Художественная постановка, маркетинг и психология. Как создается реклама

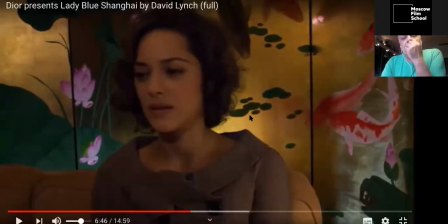[62:18]
Остановлю просто, я сейчас промотаю, но прежде чем промотать, я скажу, что художник, большой художник, который начинает работать на таком проекте, я не только художник, художник продакшн-дизайнера, но просто Линч сам художник, да, вы знаете,
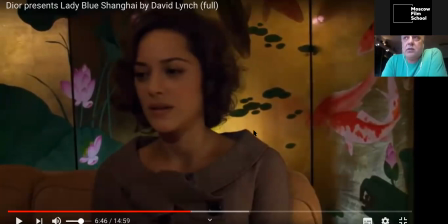[62:37]
не знаете, он с художественным образованием, он прекрасно рисует и разбирается в этом не хуже всех художников, с кем он работал. На проекте, Лазерхед, по-моему, там использованы были его рисунки. Но здесь посмотрите, что происходит.
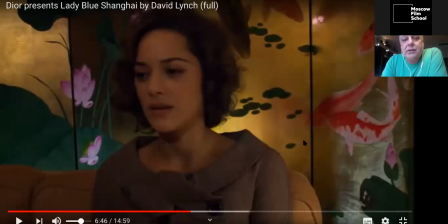[62:55]
Художник, когда создает этот мир, должен знать стиль, стилистику чувствовать, знать стили, чтобы не перепутать, вдруг не использовать здесь, не дай бог, я не знаю, реализм. Или не использовать здесь, я не знаю, сюрреализм, да?
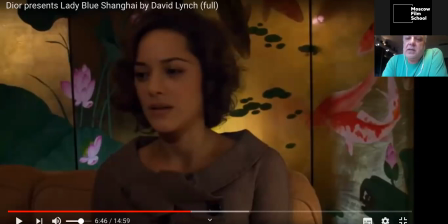[63:12]
Здесь на грани, на мой взгляд, здесь некий футуризм, который дружит с сюрреализмом вот здесь на фоне. Футуризм нам выгоден, потому что странная история вообще, все это, мне кажется, из будущего. Знания нужны художнику, вот о чем я говорю.
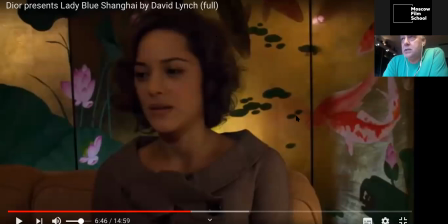[63:31]
В рекламе, чтобы уметь работать в рекламе, нужно больше знать фундамента, больше знать историю искусства, больше знать течение стиля. Лучше чувствовать. Вы должны уметь расплакаться, прочитав, я не знаю, вот там книжечку, я не знаю,
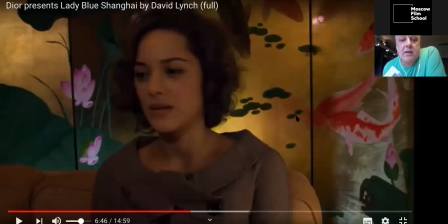[63:47]
Северянина про поэзию, потому что вы чувствительный человек. Может быть, в кино вам это и не надо, а в рекламе это нужно очень сильно. Если в музыке вам нужно чувствовать ритм, мелодию, то здесь надо быть невероятно, как, знаете, как хищники, волки этим отличаются,
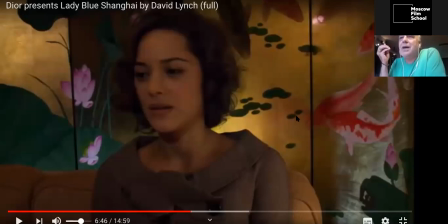[64:04]
они чувствуют опасность, они чувствуют, вы должны улавливать в воздухе аромат чего-то и передавать это на экран.
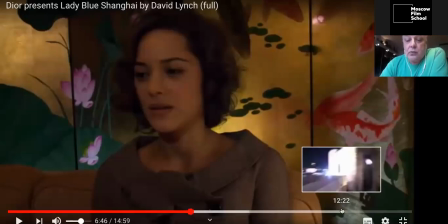[64:10]
Сейчас промотаю, иначе он очень долгий, к финалу.
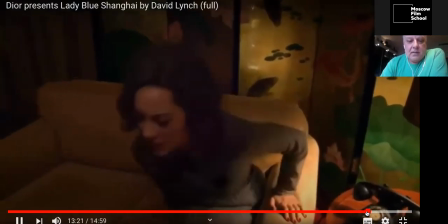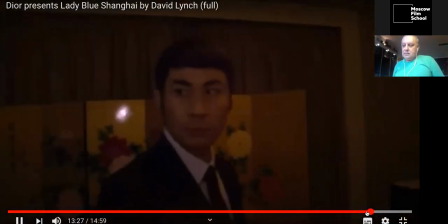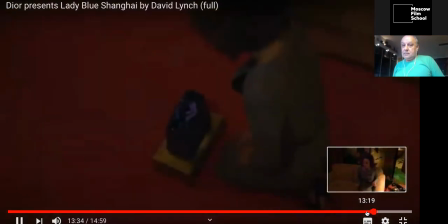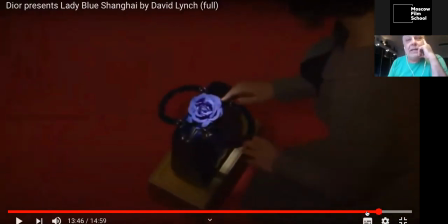[64:41]
Ну вот, да. Понятно, что все к этому шло. Мы ни разу не видели так откровенно вот этот синий цвет. Поэтому я понимаю, что здесь цветокоррекция на моем мониторе, и потом она трансформируется может быть, у вас даже не такой откровенно синий.
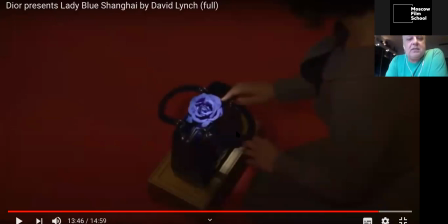[64:57]
Но все сделано было для того, чтобы этот синий здесь в конце остался у людей в сознании. Во-первых, смотрите, какая потрясающая роза, синяя роза, она такая голубая даже, не синяя, да? Она несет оттенок в себе вот того лилового цвета. Голубой, синий, бывает разный.
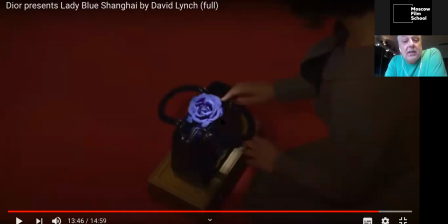[65:16]
Это такой микс, это, знаете, такой скорее кобальт голубой с небольшим включением фиолетового, сиреневого цвета. Это нам тоже выгодно. Потому что стоило бы сделать просто синий, он потерял бы некую магическую окраску.
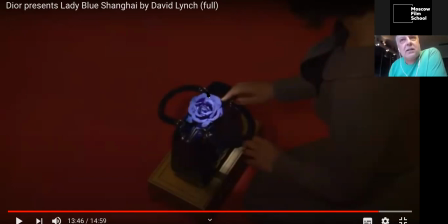[65:32]
А магическая окраска – это фиолетовый. Помните, я вам сказал, да? Философия, мистика – это фиолетовый цвет. А дальше все с этим контрастирует.
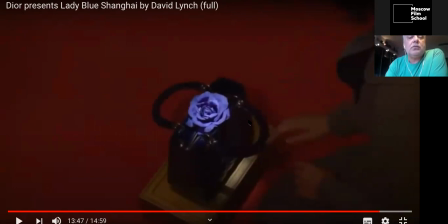[65:42]
Все сделано так, чтобы этот синий цвет здесь у вас навсегда врезался в ваше сознание, потому что это синий Шанхай.
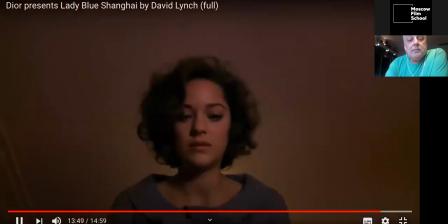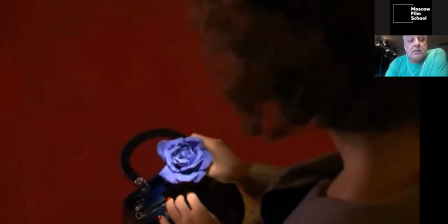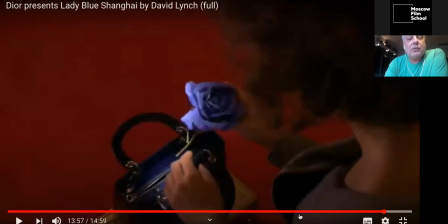[65:59]
И мы видим, что и сумка синяя, да, мы уловили, да, и платье у нее несет оттенок этот элегантно очень.